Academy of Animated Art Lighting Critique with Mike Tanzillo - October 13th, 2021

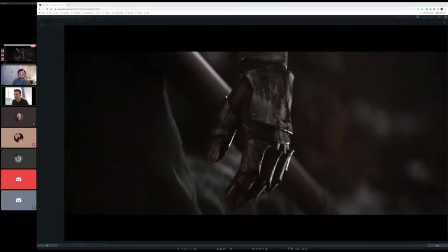Hello, everybody, and a very happy Wednesday to each and every one of you, and welcome to your daily lighting critique.
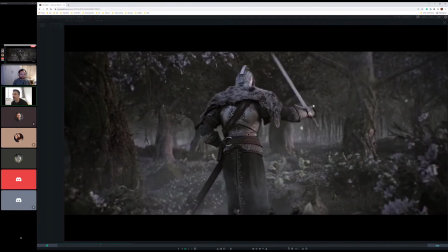So we've got some lovely faces over here to the side. We are going to start off today by taking a look at this trailer that Jordan sent over,
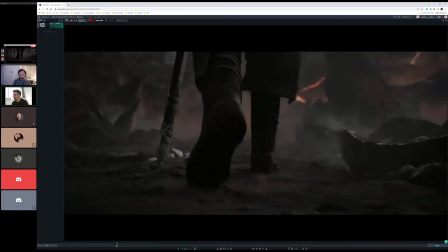and we're just going to take a look at, he just was curious about my general thoughts on it.
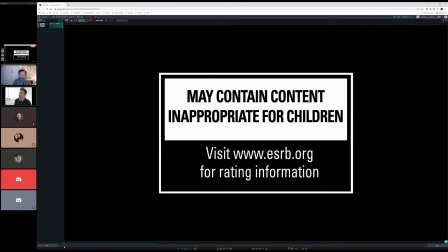So I haven't seen it yet, so we're just going to do a little live reaction to it, and we'll see how it goes.
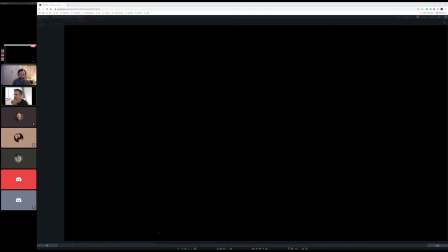Then we'll go through some individual projects that have been submitted. So, opening shot, very cool.
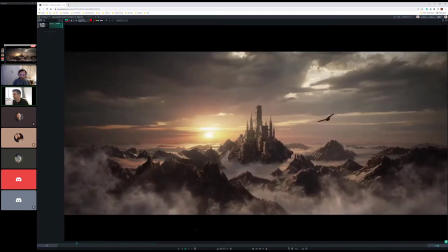Mysterious. I like any character that starts off as a little bit of a silhouette. This is some nice aerial perspective. I love you got the sun kind of shining in here and hitting the glancing angle at the buildings. Sky. It's a nice little combination of what looks like a backplate sky with some CG mountains in that castle.
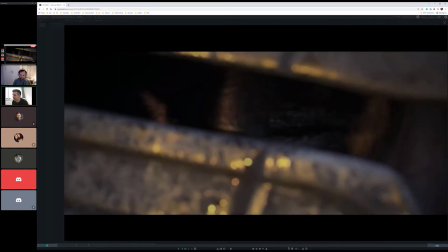That's a lot of blood. It's liquidy dripping blood.
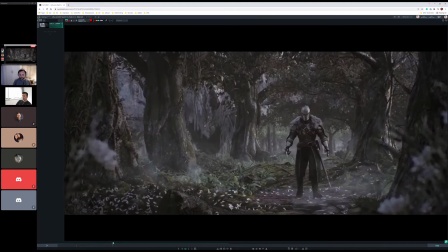So that shot's nice. So this shot's nice. In that, do you see how there's a lot of pink on the character and not a lot on the set?
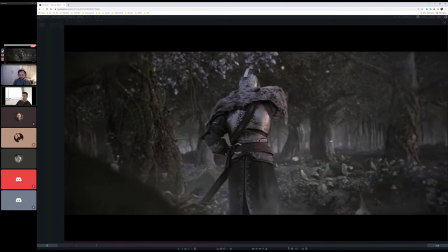Just that little bit of pink allows us to really zero in on the character in the middle.
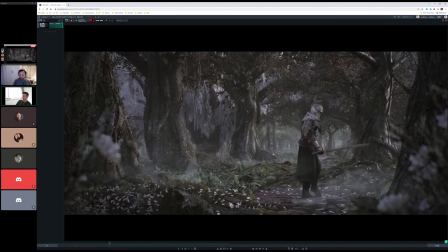It goes away by the next shot, and that's because we're already kind of looking in that area, so there's less of a desire to do that. And you can also see when the character turns around here that his black point is darker than the black point on anything else. Spatially, it doesn't necessarily make the most sense, but in terms of directing the viewer's eye, it works out well.
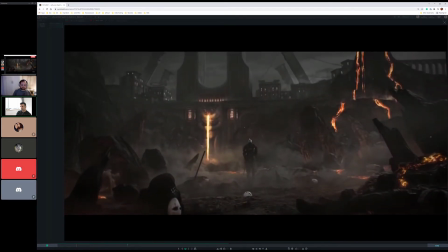Focus on the ground. He's going into Mordor.
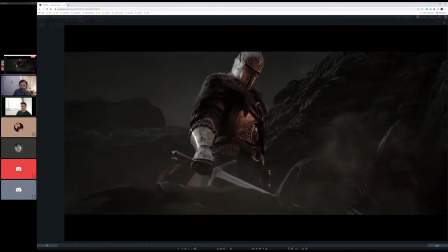Oh, that looked pretty. That last shot looked pretty amazing.
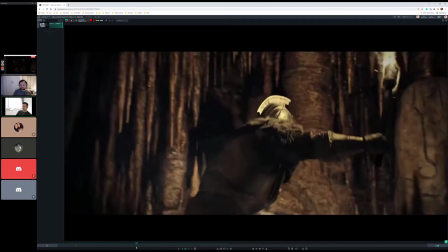Like that movement of the flame light on the wall is really nice.
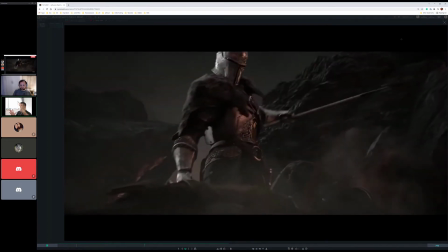Like you can feel it moving with him, and also like the pulsating of the light itself.
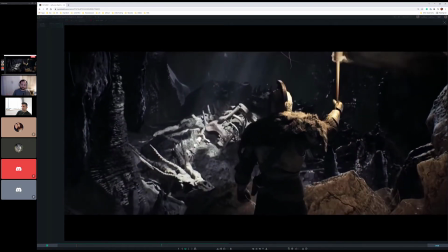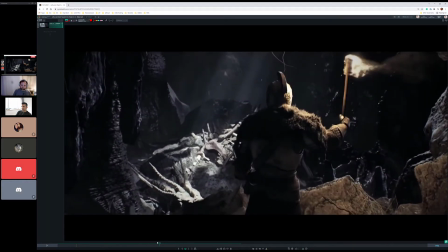Something felt off on this shot. I think it's like the lack of motion blur or something on the.
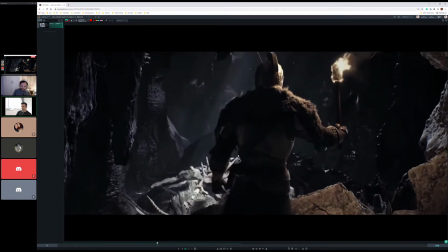I think it's the lack of motion blur on the camera motion blur, because it's like,
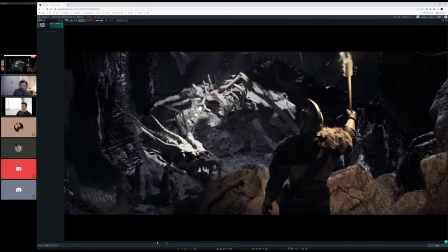it just makes it feel very stroby on that camera move, but. Look how they're highlighting the teeth down there. It's cool. It's more like having the light hit behind it and have the silhouette of the teeth pop through.
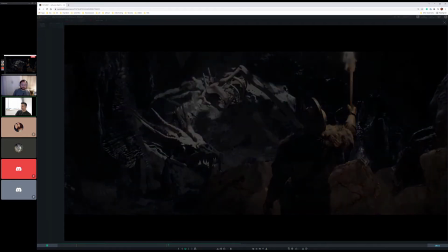It's interesting.
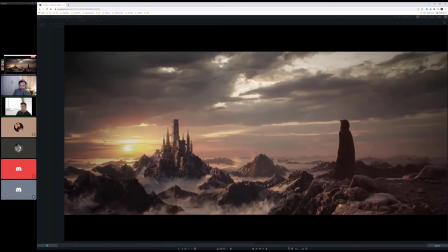Lens flare.
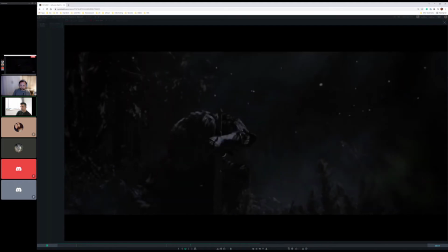Mega scan face.
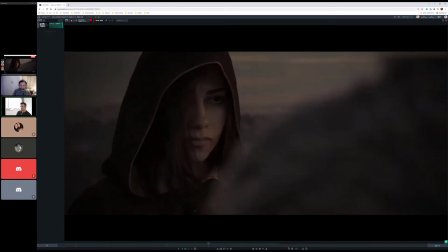Oh, that shot looks great. Wow, that one. The hands really felt real there for a sec.
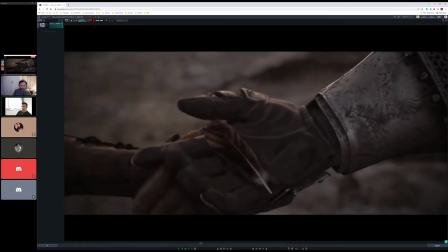Some really nice detail work on all this stuff.
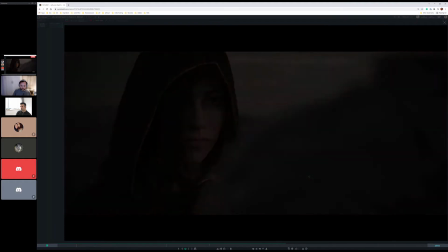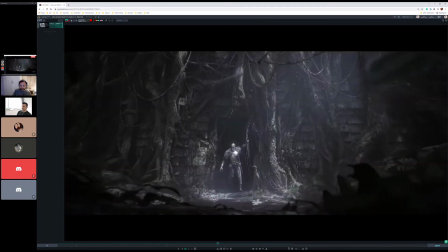Good rack focus. Again, like how do you get this small character to read on this? You have him emerge into the light. Only the light hits right there. Allow all of this to go into darkness here.
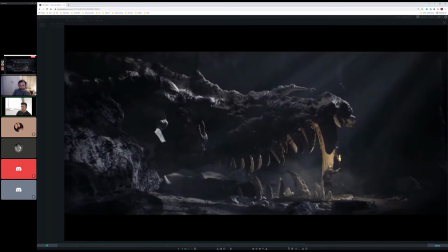That's pretty cool. A lot of this color palette of warm torchlight over gray surroundings.
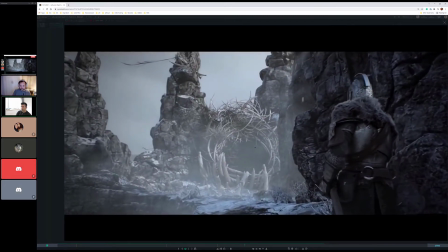Because all of the surroundings are really, really monochromatic.
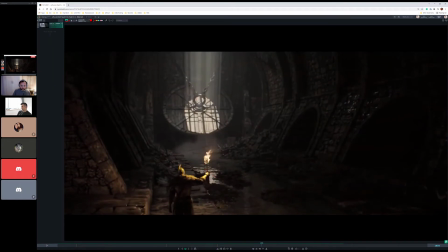This, I'm not crazy about how yellow that is. Sorry, now I'm just giving feedback on something that nobody asked for.
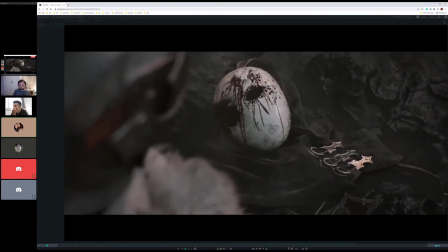That's nice.
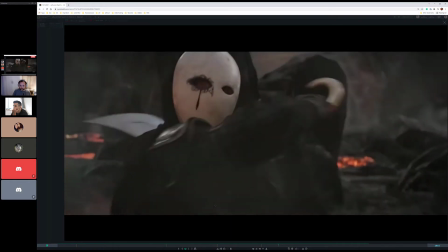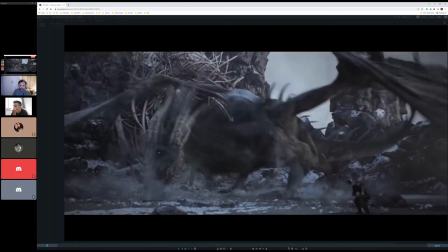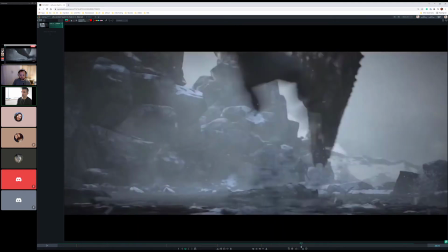That was that's something you got to watch out for when you're lighting a sequence. It got real confusing real fast.
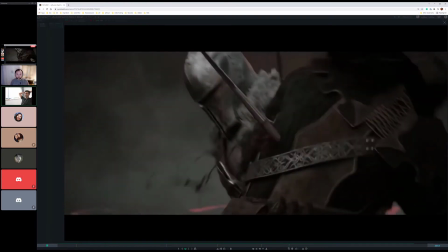So it's like this guy flies up, cut to him, what? I lost that.
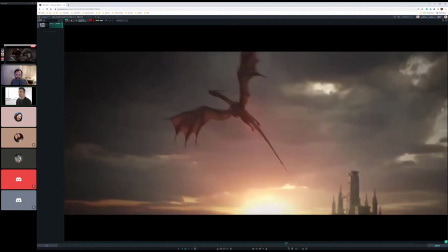So there's this is something that happens in a cut.